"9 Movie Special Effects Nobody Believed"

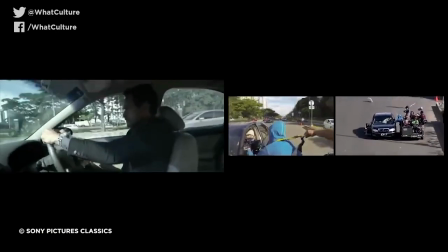4:07 It seems so over-the-top that audiences simply couldn't understand how it had been done,
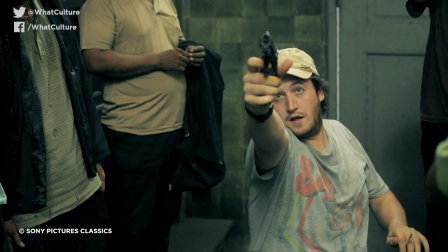4:12 but director Gareth Evans was understandably proud of this moment and shared all in interviews after the film's release.
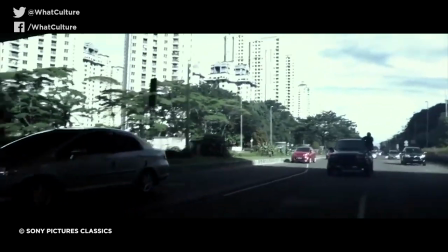4:19 No invisible cuts, just pseudo-invisible camera operators. 5. Jack Nicholson's Sliced Nose,
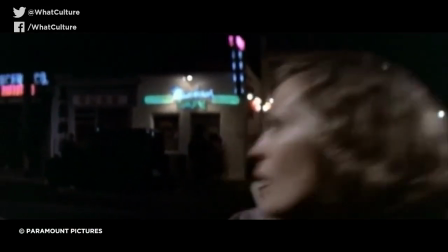4:25 Chinatown Roman Polanski's film noir classic Chinatown isn't really a film that you think of for mind-blowing special effects,
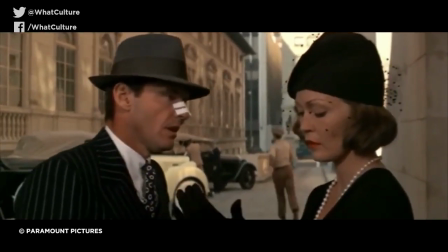4:32 but it does contain one that's gone down in history as being an ingenious use of violence.
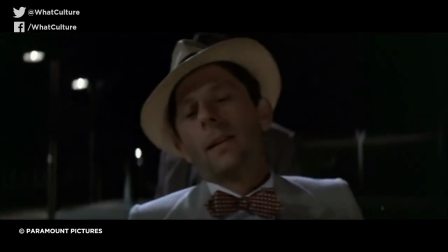4:37 When Jack Nicholson has his nostrils sliced by a gangster played by Polanski himself, it is a shocking moment.
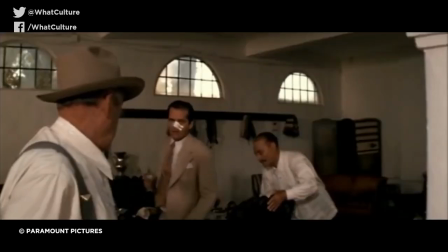4:43 In fact, it was so shocking that people thought it was completely real and have argued for years that the director wanted to get the most out of the moment and actually just cut his star.
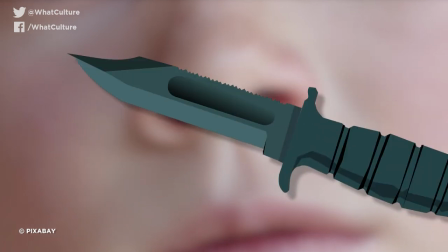4:51 The reality of the situation is that the knife had a tricked edge, which depressed when pressure was applied to it, and had a button in the handle that squirted fake blood.
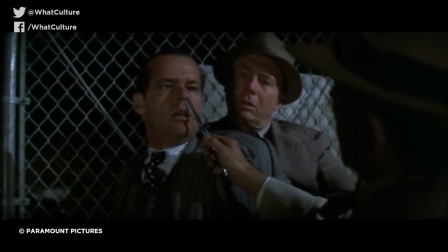5:00 With expert timing and control, the motion was so smooth that you'd think it was real.
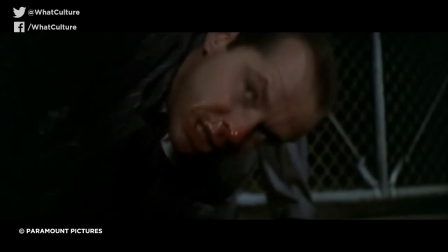5:04 However, the really interesting part was that, in order to keep Nicholson on edge,
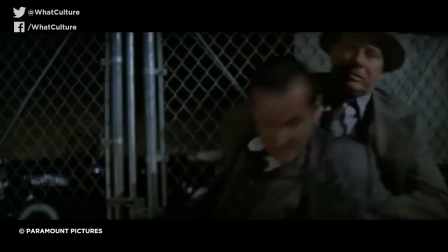5:09 Polanski flipped the knife over again and again between takes, so it was never clear to him which side was real,
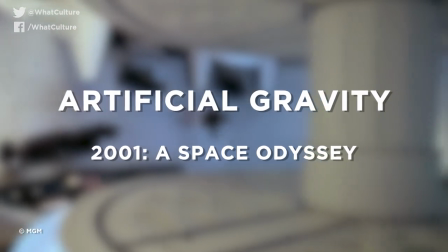5:14 and which was fake. 4. Artificial Gravity – 2001 A Space Odyssey
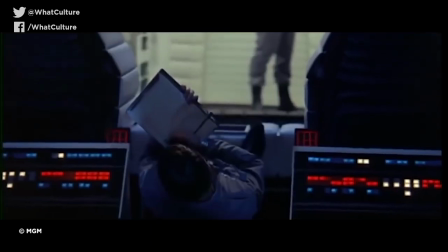5:21 Stanley Kubrick's sci-fi masterpiece is jam-packed with shots and sequences which still cause jaws to drop to this very day,
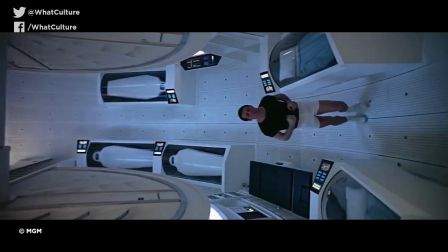5:28 and there is no better example of this than Dr. Poole's jogging sequence in the Discovery centrifuge.
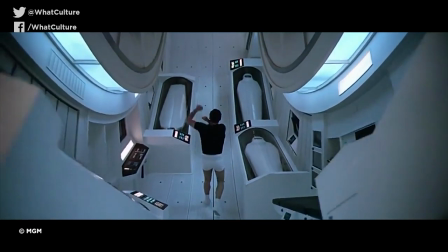5:33 After watching it, is it any surprise that there are people still posting on message boards asking how this effect was accomplished?
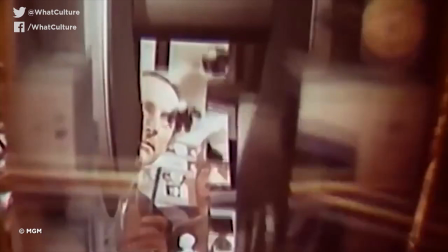5:39 Well, it turns out that the set was built on a massive hamster wheel of sorts, with fixed camera making it look like Pools was running around the ring.
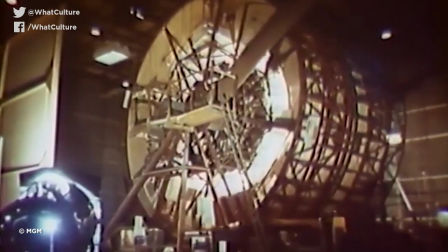5:46 It cost around $750,000 and weighed around 27 tons.
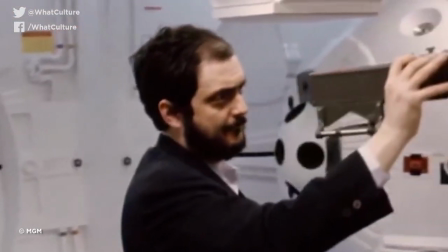5:52 However, the best thing here was that because Kubrick was so infamously cagey about the film's production techniques,
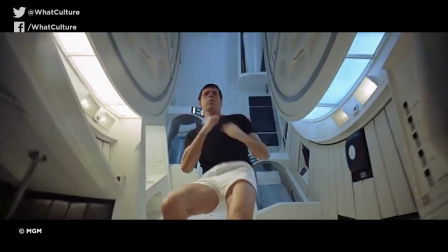5:57 he kept the secret to himself and as such the mystery of this scene grew and grew, along with appreciation for what he eventually showed to audiences.
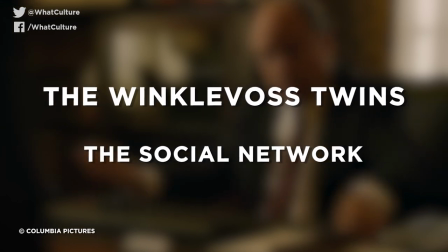6:06 3. The Winklevoss Twins The Social Network The Social Network is a fantastic and darkly dripping tale,
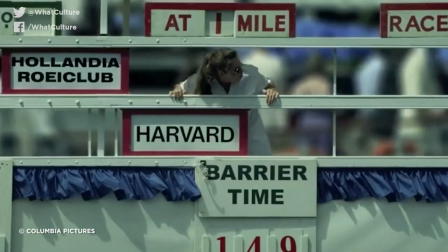6:12 and aside from containing one of the most exciting boat race sequences I've seen in,
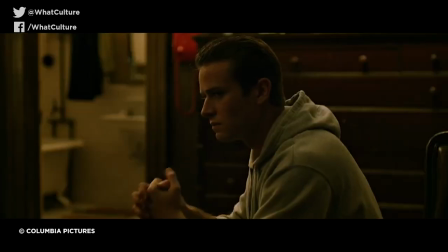6:16 well, ever, it also had a brilliant moment of CGI that was so convincing that people thought that Armie Hammer had a twin.
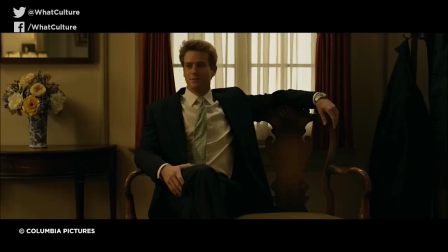6:24 You see, Hammer was cast in the roles of both Cameron and Tyler Winklevoss by David Fincher,
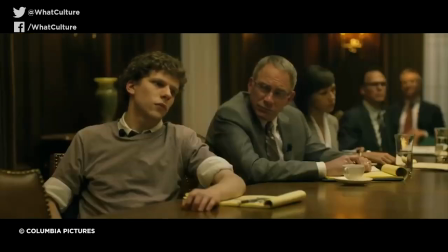6:30 and if there's one thing that you can say about Fincher, it's that when this man has an out-there idea, he's going to work bloody hard to make it happen.
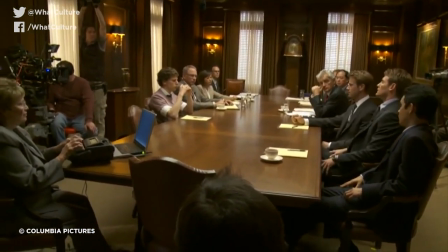6:37 How this was achieved was through using a stand-in actor, and then having Armie Hammer re-enact the scene again,
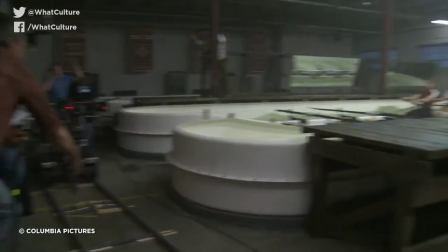6:43 and then having his face digitally added to the other body in post. It was a painstaking and, for some directors, way too painful to create effect,
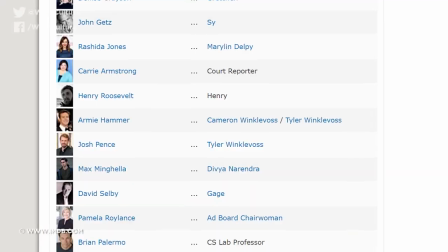6:51 but Fincher not only managed to pull this off successfully, but even had people falling over themselves when they went to IMDB, only to see that both roles were played by one man. 2. Pretty much the entire movie,
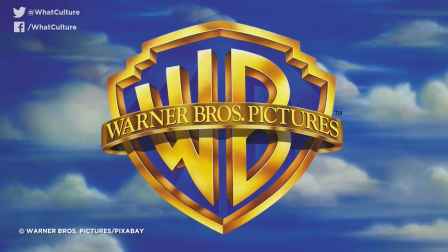7:04 The Fountain Imagine being Darren Aronofsky and finding out that Warner Bros.
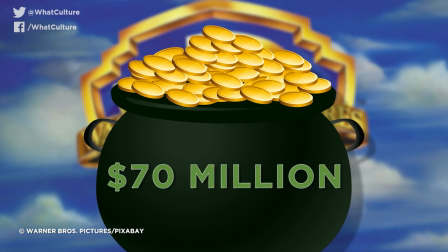7:09 are cutting your budget from $70 million to $35 million.
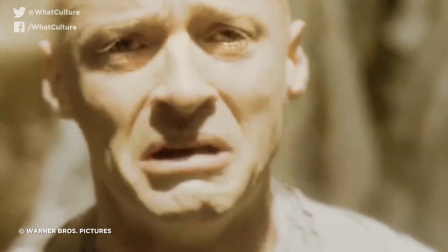7:13 I know, it's still a ton of money, but for the surreal romantic fantasy The Fountain, the days did look a bit numbered.
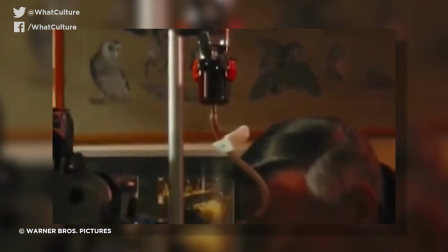7:19 So in order to get around this, he hired Peter Parks, a specialist in macro photography,
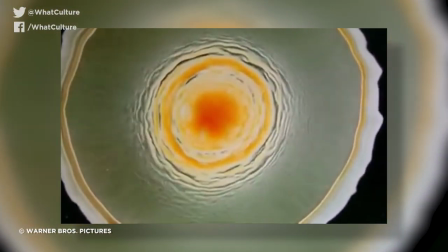7:25 who brewed chemicals and bacteria together for the film's effects team to shoot in extreme close-up.
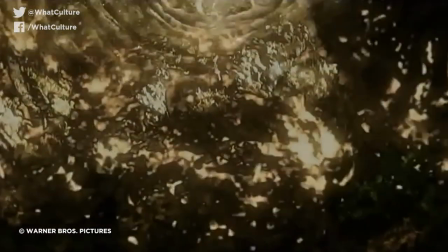7:30 The resulting kaleidoscopic images formed the basis for the fountain's depiction of the central nebula.
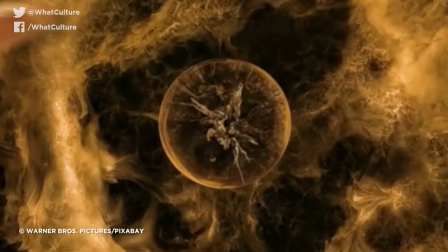7:35 And because Parks used simple materials such as yeast, dyes, solvents,
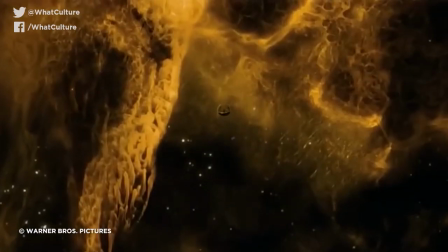7:40 baby oil and even curry powder, he ended up costing the production just $140,000.
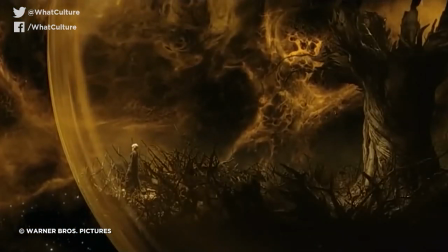7:46 In fact, the film's VFX company worked with a mere 87 shots,
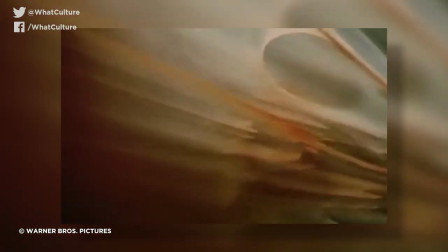7:50 namely combining the macro photography with the on-set shooting and also providing set extensions.
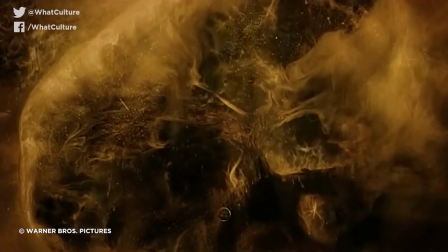7:56 Everyone thought this was CGI.
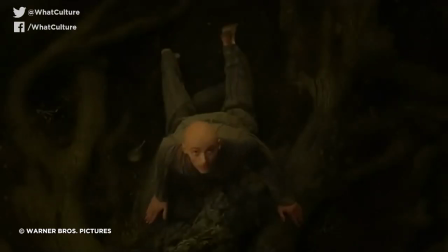7:57 Everyone thought that millions had been spent on each shot, but the truth was just some relatively bargain-basement mind-blowing techniques.
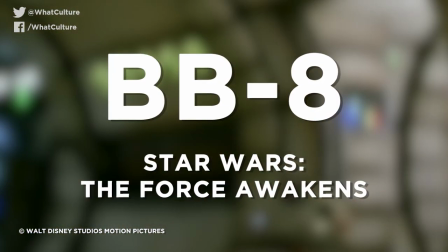8:06 1. BB-8 – Star Wars The Force Awakens To make this instantly lovable droid,
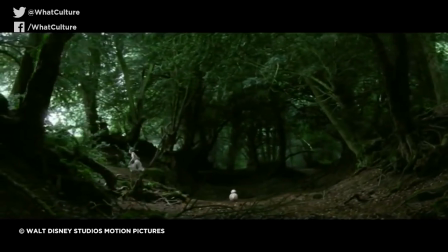8:12 BB-8, a tactile and freestanding entity in the Star Wars universe, J.J.